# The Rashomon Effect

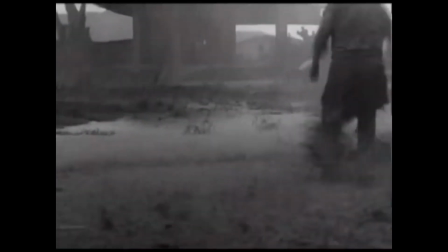Film styles are techniques employed by the director to make a film their own,
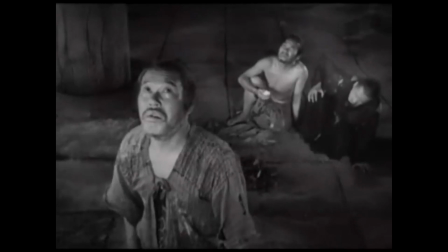whether it's of prop design, sound design, lighting, framing, and composition.
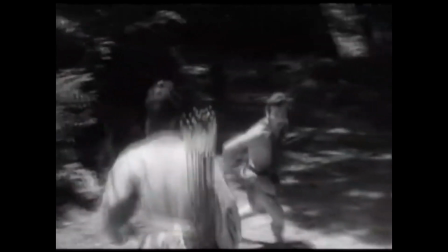Many directors will use these aspects of film style to make their movie stand out.
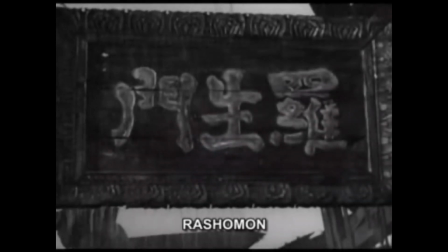In 1950, film director Akira Kurosawa introduced the film world to Rashomon,
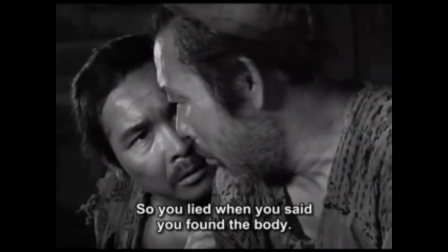a film that uses a unique film style to examine the truth and the darker side of human nature.
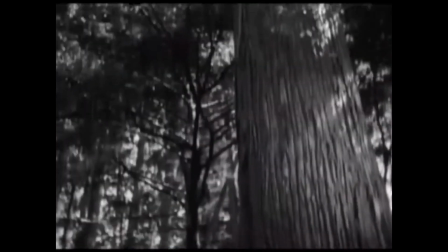In Kurosawa's own words, the story goes into the depths of the human heart, laying bare its dark complexities and bizarre twists.
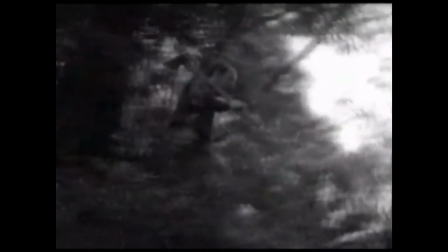These strange impulses of the human heart would be expressed through the use of an elaborately fashioned play of light and shadow.
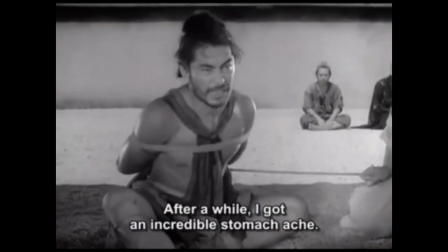The film Rashomon is about a trial involving a rape and a murder.
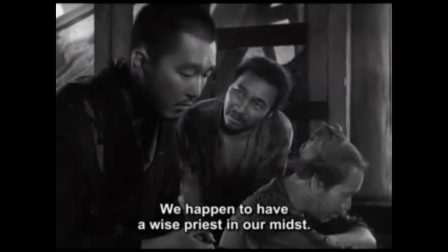3 characters discuss 3 different versions of the same story. We experience the telling of a story within a story.
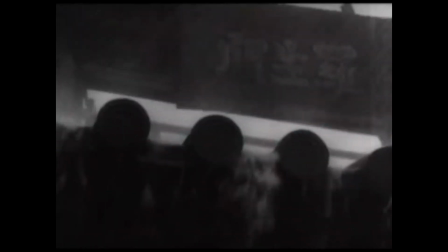Rashomon's style was so distinct, it ended up with its own name once critics began to note its influence on other films.
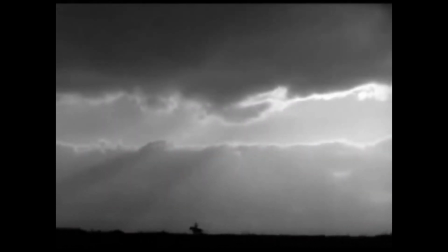It was the Rashomon Effect.
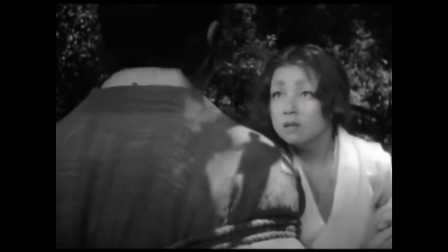Akira Kurosawa believed that human beings are unable to be honest with themselves about themselves.
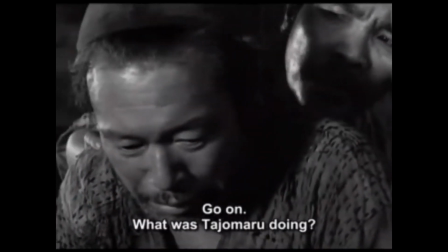So what is the Rashomon Effect? Well, this refers to different character perspectives that hold different truths on a single event,
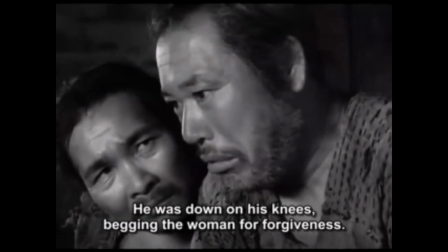making the audience question the validity of a story said by a character.
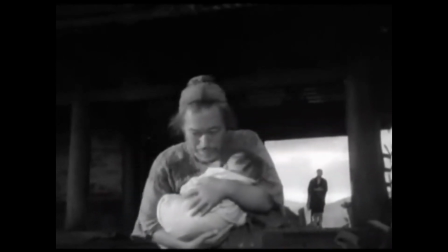This effect is carried into present-day films, making us ask just how pervasive the effect is in modern cinema,
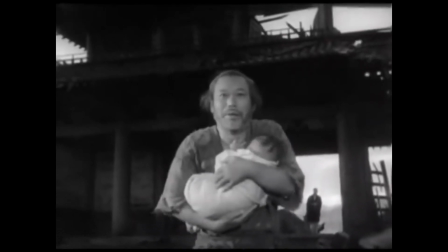and or whether or not other films have built on it.
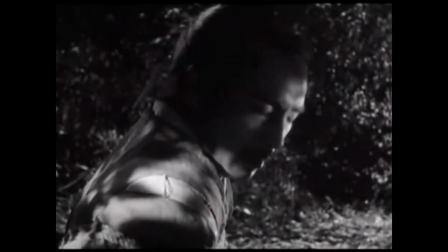Rashomon has certainly influenced film over the years, but to a certain extent.
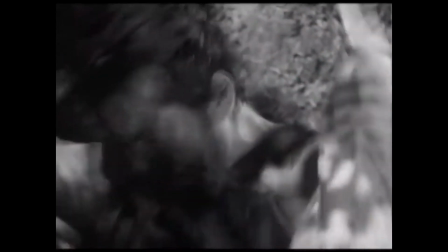Films take inspiration from other films in the past. They take styles and make them work for their own narratives.
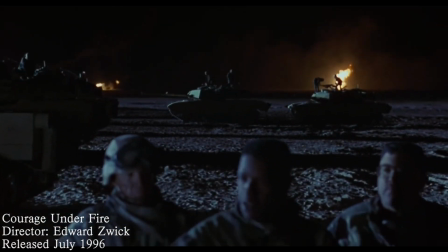The film Courage Under Fire corresponds very closely with the Rashomon
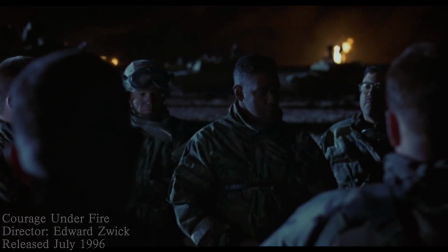Effect in that people are investigated to determine whether a female officer,
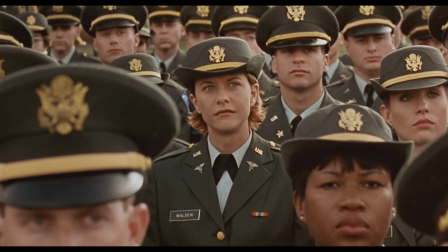Karen Walden, is worthy of receiving the Medal of Honor for her bravery in a mission in the First Persian Gulf War.
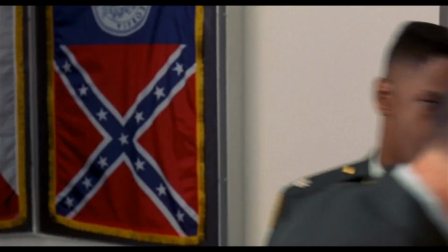The Rashomon Effect is evident from the very beginning of the film, as Officer Nat Sterling, played by Denzel Washington,
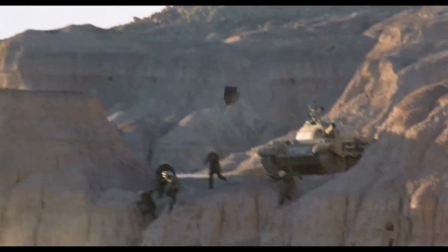interviews the various soldiers that were with Officer Walden on that fateful day to recollect exactly what happened.
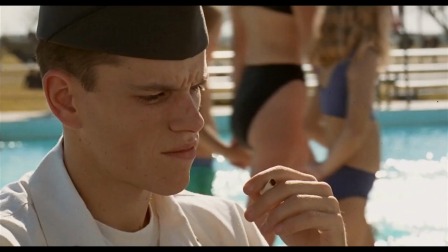We're presented the various versions of events, first from Ilario, played by Matt Damon.
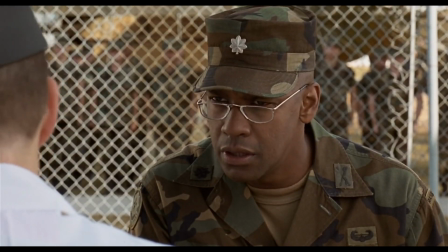In the course of the incident, did she display any doubt, any fear when she had to make these life and death decisions?
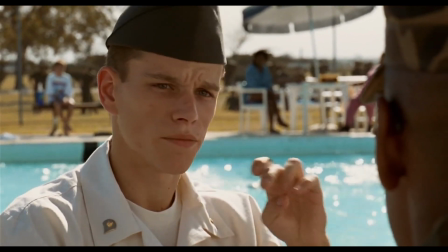No, never. She just made them. Just like that? Just like that.
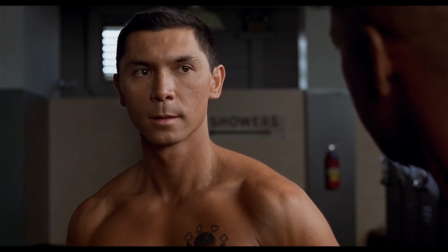Then we get a very different version of events from Monfreeze.
She was afraid, Colonel.
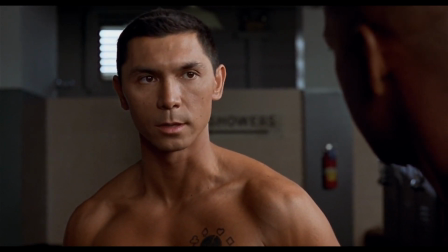That's the bottom line on you, Captain Walden. She was a fucking coward, sir.
This is followed by a shell-shocked Altemeyer who cannot speak.
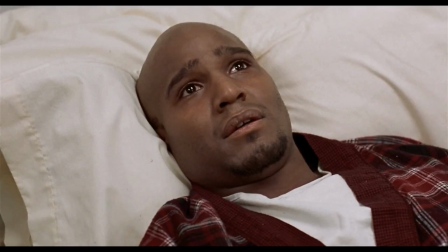You and Monfreeze what, Stephen? Jesus.
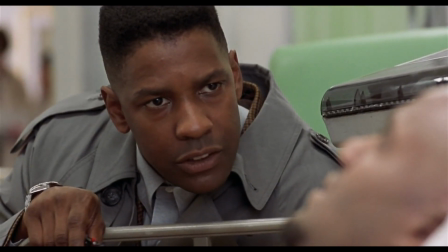What? What is it? Tell me, son, please. What is it? Jesus. What?
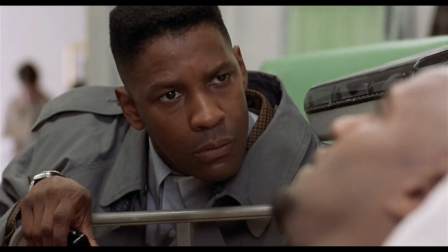Fire. What fire? Oh, Jesus.
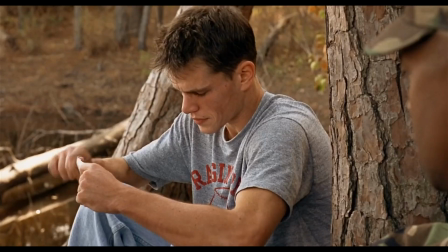Officer Serling sees the stories are not adding up and finally goes back to Ilario,
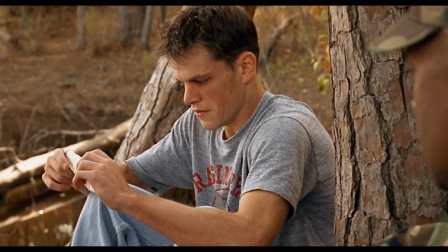who breaks down and tells the real story that the soldiers in the unit have covered up.
I didn't even want to touch it.